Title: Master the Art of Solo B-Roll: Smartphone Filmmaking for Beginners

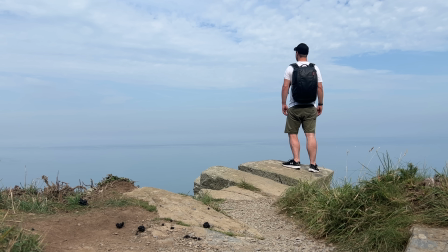248s
This is what's going to make them stand out. Think about the rule of thirds, symmetry, leading lines.
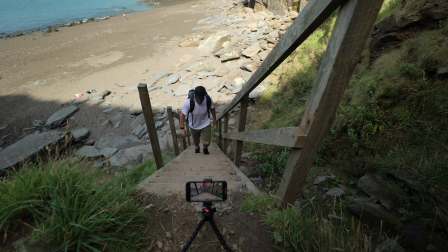254s
This is how to improve your shots with zero budget. No fancy camera accessories required, just knowledge.
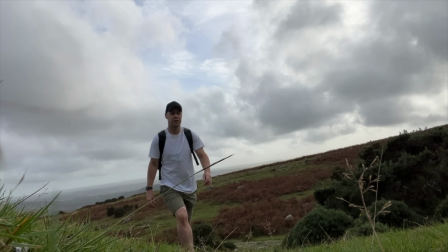261s
You can be at the best location in the world, but if your framing is off, it's going to look terrible. Okay, so we've covered some simple and basic ways to capture solo B-roll. Now let's step things up.
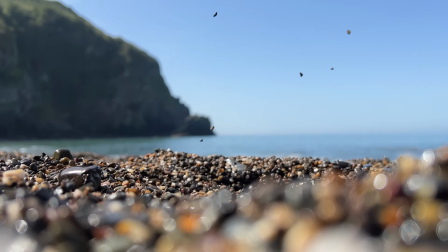271s
Now, up until now, all of these shots have been static shots, and if we want this sequence to feel like someone else has filmed it, then we're going to need to add some camera movement.
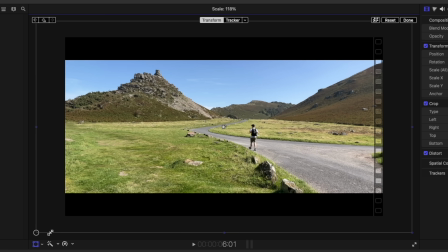279s
A quick, easy way to add movement to a static shot is to simply zoom in the edit, but technically, this isn't camera movement, we're just zooming in. So how can we add more camera camera movement to this sequence on a budget? How can we make this sequence look much more interesting? Well, one way is to use cutaway shots.
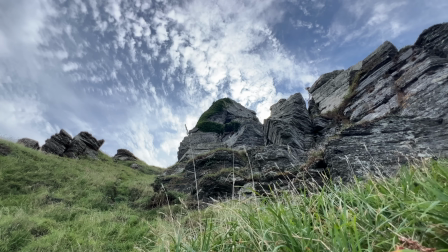297s
A cutaway shot refers to an additional shot or series of shots that are inserted into the sequence to provide context,
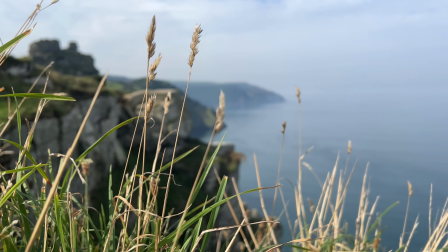303s
enhance storytelling, and in this case, help add more movement to our footage.
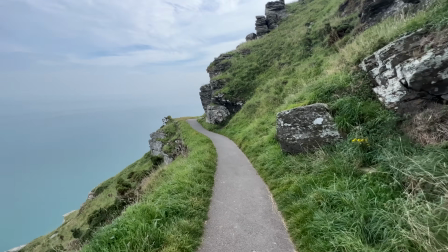308s
Rather than every shot having you in it, which would just get predictable and tedious, try cutting away to shots of your location to help tell a story.
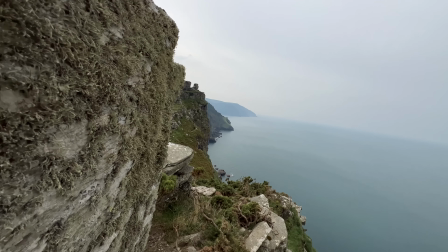315s
An orbit shot of this sign, for example. Splicing these shots into the final edit will help add more interest, variety, and perspective to your sequence. Now, another budget-friendly way to add more movement to these shots is to use a mini extension pole like this one here.
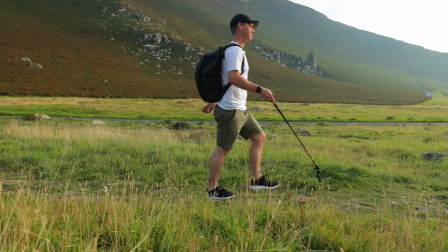331s
An extension pole will allow you to hold your camera out in front of you. You could get low down and track your feet as you walk.
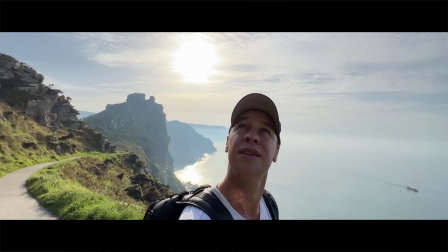337s
You could hold it out to the side and then orbit the camera around as you walk. You could track from the side or from behind.
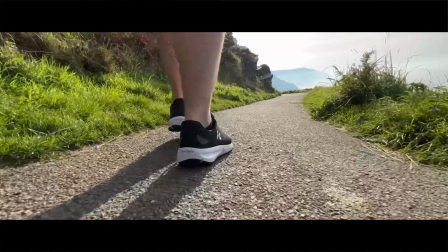343s
All of these shots are going to add camera movement and increase production value. Now, as great as these shots are, I think an experienced filmmaker would know that these shots are being shot using some kind of an extension pole or selfie stick.
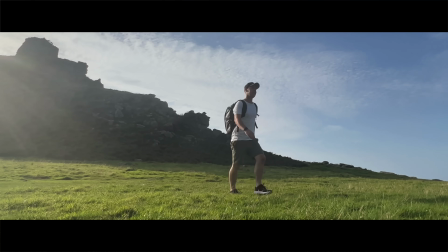356s
So how can you capture true camera movement? Shots of yourself without having to operate or hold the camera?
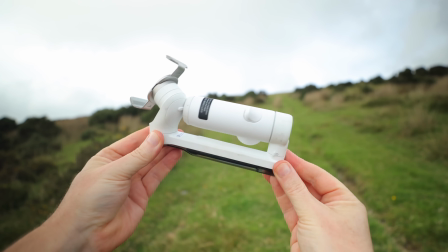362s
Well, by far one of the best ways is to use a smartphone gimbal with AI tracking like this one here.
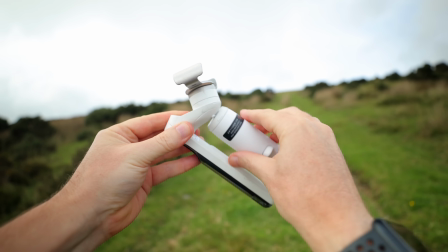367s
This tiny little device that fits easily in your pocket unfolds to become your own personal camera operator.
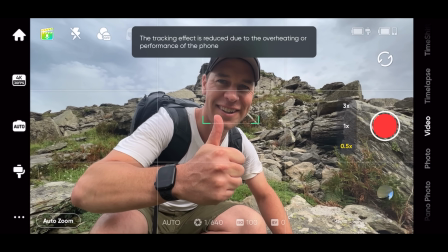373s
Now, utilizing its advanced AI tracking software, I can have the gimbal lock on and track me pretty much wherever I go.
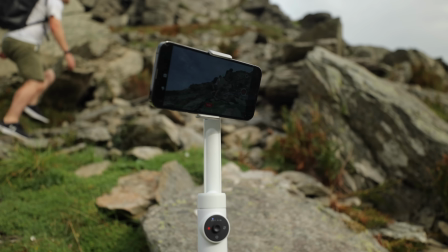380s
And this is true camera movement. This camera is actually panning and tilting as I walk through the frame.
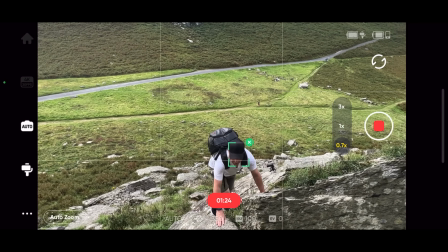385s
Simply reposition the gimbal to link one shot to another, and just like that,
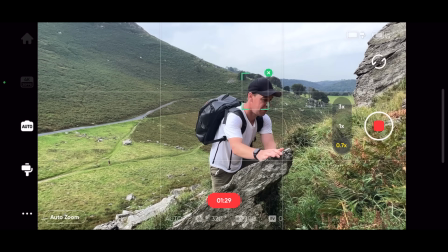390s
you've now got an unmanned camera that is following your every move, keeping you in the center of frame as you go.
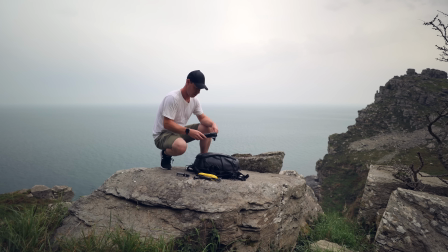396s
Okay, now whilst we're on the subject of tools to help shoot solo B-roll, this next one is a complete game changer.
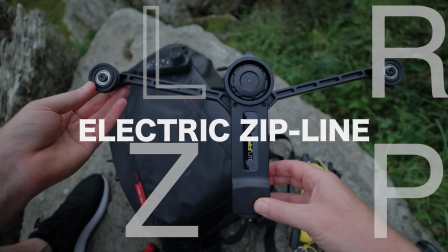401s
This is an electric zip line for your smartphone, and the results you can get with this thing are incredible.
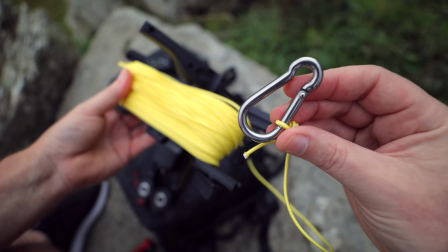406s
Let me quickly show you how this thing works. So we've got this yellow line or string, and I'm going to tie one end to something secure.
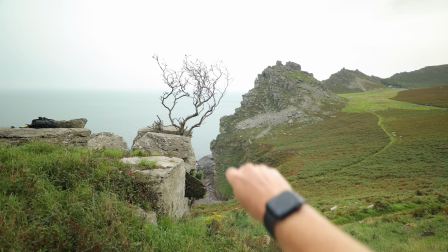414s
This branch on this tree should do nicely, and I'm going to tie the other end to this tree here.
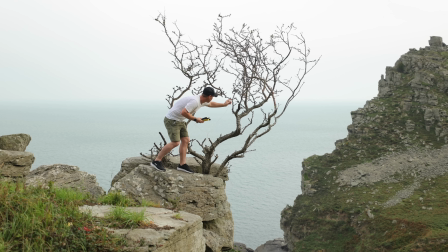419s
Now, quick disclaimer here, okay? Don't go doing this using a tree hanging off the side of a cliff like I'm doing here.
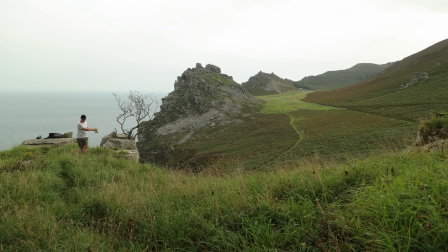425s
I had very limited options at this location and I did it as safely as I could.
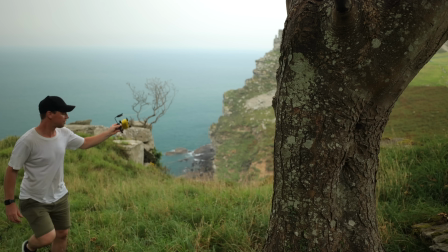430s
I'm gonna unravel all of this line and attach the other end to this tree here.
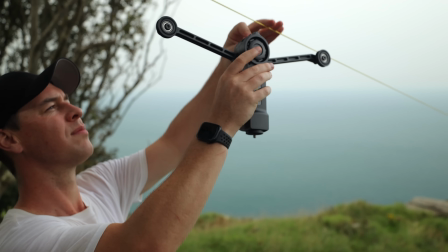435s
I'm gonna pull the line nice and tight. I'm gonna attach the zip line as well as my smartphone.
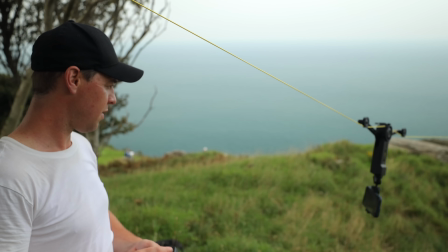440s
Now, using this tiny remote, I can now move the camera up and down this line, allowing me to capture shots with my smartphone that just aren't possible any other way.
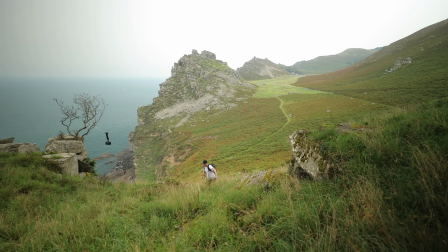449s
Okay, so let's start with the camera at this end towards the edge of the cliff, and I'm going to traverse up this hill and try to time it so that just as I get to the top,
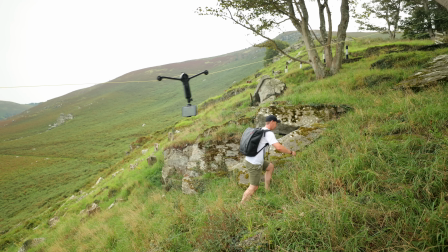457s
the camera flies past me. Let's take a look.
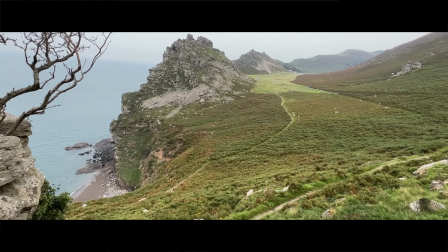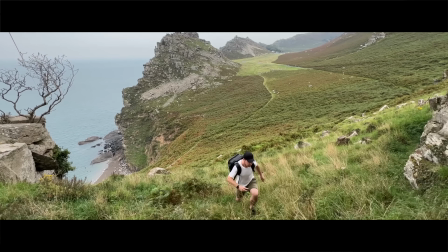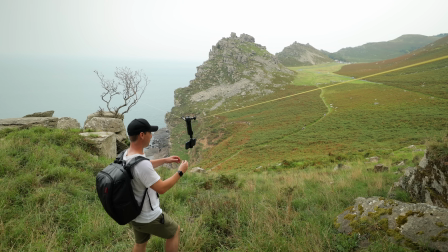470s
And what I really love about this setup is that you can capture multiple shots without having to move the line.
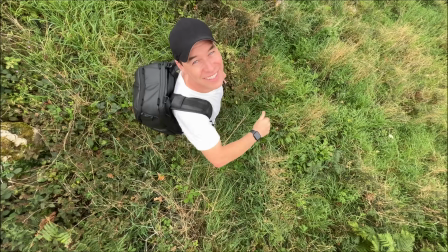476s
For example, I could point the camera downwards and capture the ultimate top-down shot.
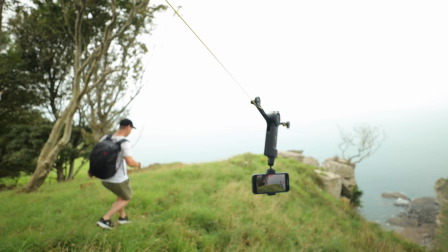484s
Or I could turn the camera to face the other way for a completely new perspective.
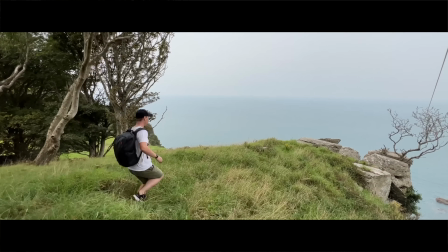489s
There are many creative ways that you can use this zip line. These are just a few examples.